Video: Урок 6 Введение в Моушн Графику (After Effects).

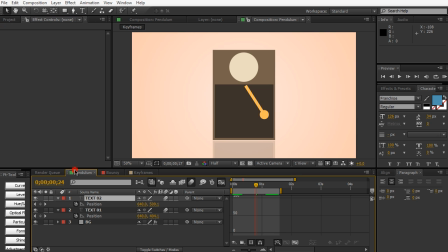498s
So right here, I have a pendulum right here. And if I just do a quick RAM preview, you can see that we just have this nicely moving pendulum right here. And you can just imagine how hard it would be to kind of animate this thing to look realistic. So just to demonstrate, I'm going ahead and duplicate this thing right here.
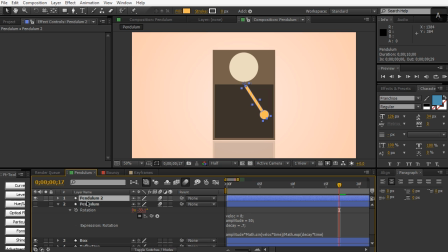517s
I'm going to shut this one off for now. And I'm going to disable the expressions. So it's static. And we're just going to animate the rotation here. So let's start at the beginning. And let's go ahead and just hit a keyframe for the rotation. We can make it start right here.
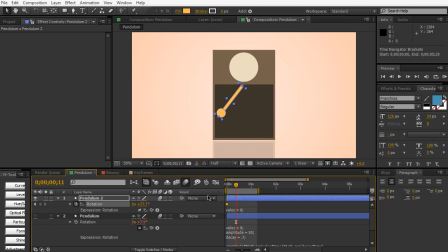538s
And we can move a few seconds in and just, you know, move it over here. And then move it a little bit less.
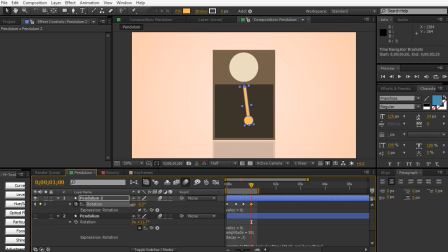550s
And then move it a little bit less. You know, I mean, it's very, very time consuming and very painstaking. And if we do a quick RAM preview, looks very, very choppy, looks very, very linear. So once again, you can go into the graph editor and kind of play around with the graph to make it less linear.
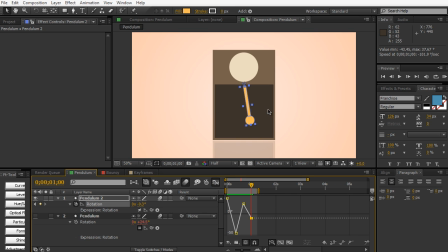570s
So you'll want kind of swing effect, and it kind of slows down, gets to the top, and then swings down again. So you want to play around with the graph editor, play around with the keyframes to really achieve a more realistic effect.
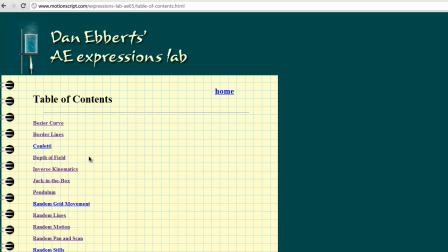580s
Now, the reason why I mentioned Dan Ebert's site is because he provides really awesome expressions, once again, for movements.
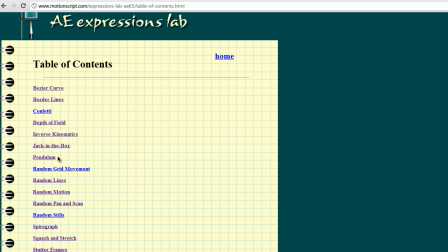586s
So for an example, he has a expression for the pendulum right here.
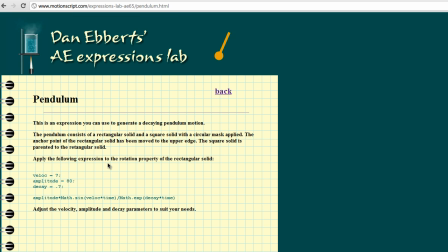591s
And of course, this can be applied in so many ways. You know, don't just think of this as a certain effect for a pendulum. This can be used for text, for anything that involves rotation. And the great part about Dan Everett's site is he provides a really awesome
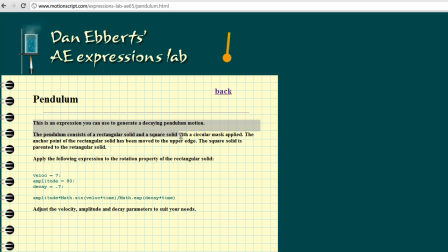606s
description of what the expression does, what does it mean, how to edit the expression. So it's a really great resource if you want to learn After Effects expressions. So it says here to apply the following expression to the rotation property. So let's go ahead and copy this expression here.
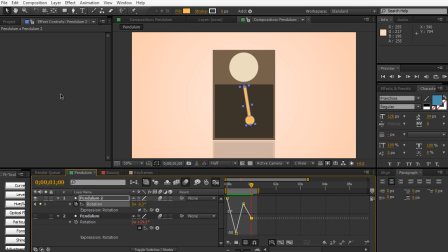626s
And then I'm going to go back into After Effects. And then I'm just going to apply this to the rotation. So I'm going to delete these keyframes. Get out of the graph editor here. And I'm going to go ahead and paste it into the rotation here. So if you want to apply an expression, just hold down Alt and click on the rotation.
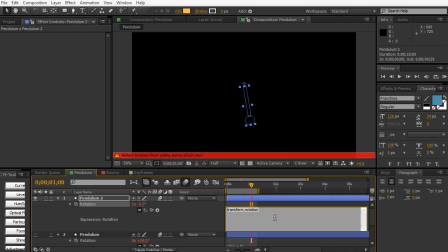643s
Hold down Alt or Option and then click on the keyframe. And then you can just paste the expression into the expression for the rotation.
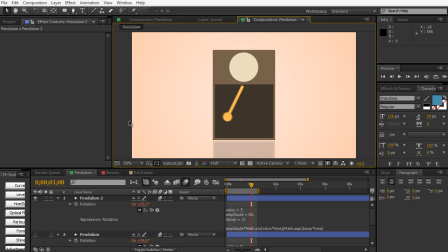653s
And right away you can have a nice realistic pendulum effect. So as you can see, more realistic, and uses some pretty complicated sine and cosine stuff here, and velocity, all that complicated math stuff.
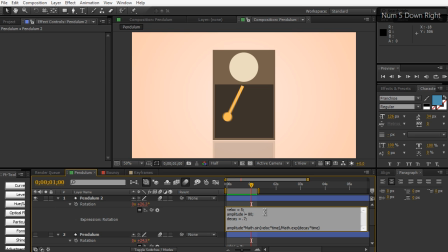668s
So we can change the velocity down to maybe 5, so it's less of a swinging effect, and the amplitude is kind of the amount.
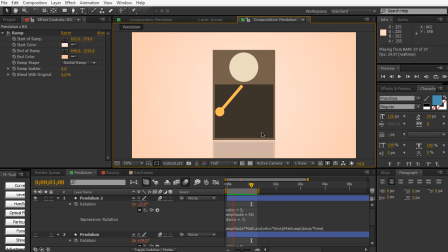674s
Make it to 50. You can see we have a more subtle effect. So as you can see, expressions can be very powerful.
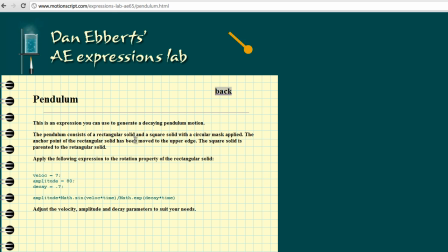682s
And Dan Everett's site is the site to be at if you want to have some pretty nice resources for movement, motion graphics, and how to learn some basic expressions within After Effects. So really great site. Another quick one would be the squash and stretch one right here.
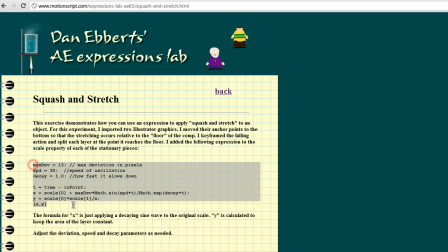700s
And this one we apply to the scale, and you can see kind of a preview demo of what this thing does right here. Have that nice squishy jello effect, and you'll be using this thing quite a bit in text, especially if you're trying to incorporate text for kind of that bouncy jelly effect, maybe for a trampoline or maybe some food.
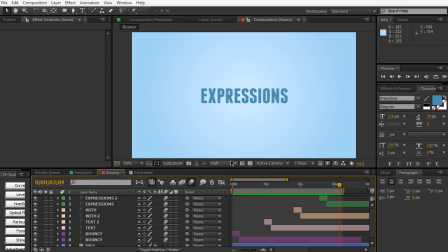717s
So I have an example here with that same expression applied to some text here. So as you can imagine, if you did this in a very linear fashion, it would look very boring and very bland.
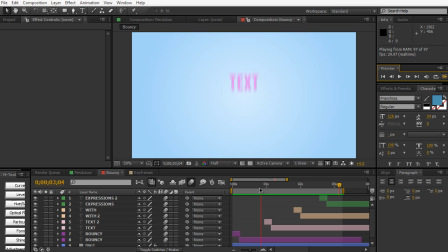734s
But with the nice expressions applied to it, and if you mess around with the graph editor, you can achieve some pretty nice wobbling, more realistic, lively effects for your text or your layers or whatever you want.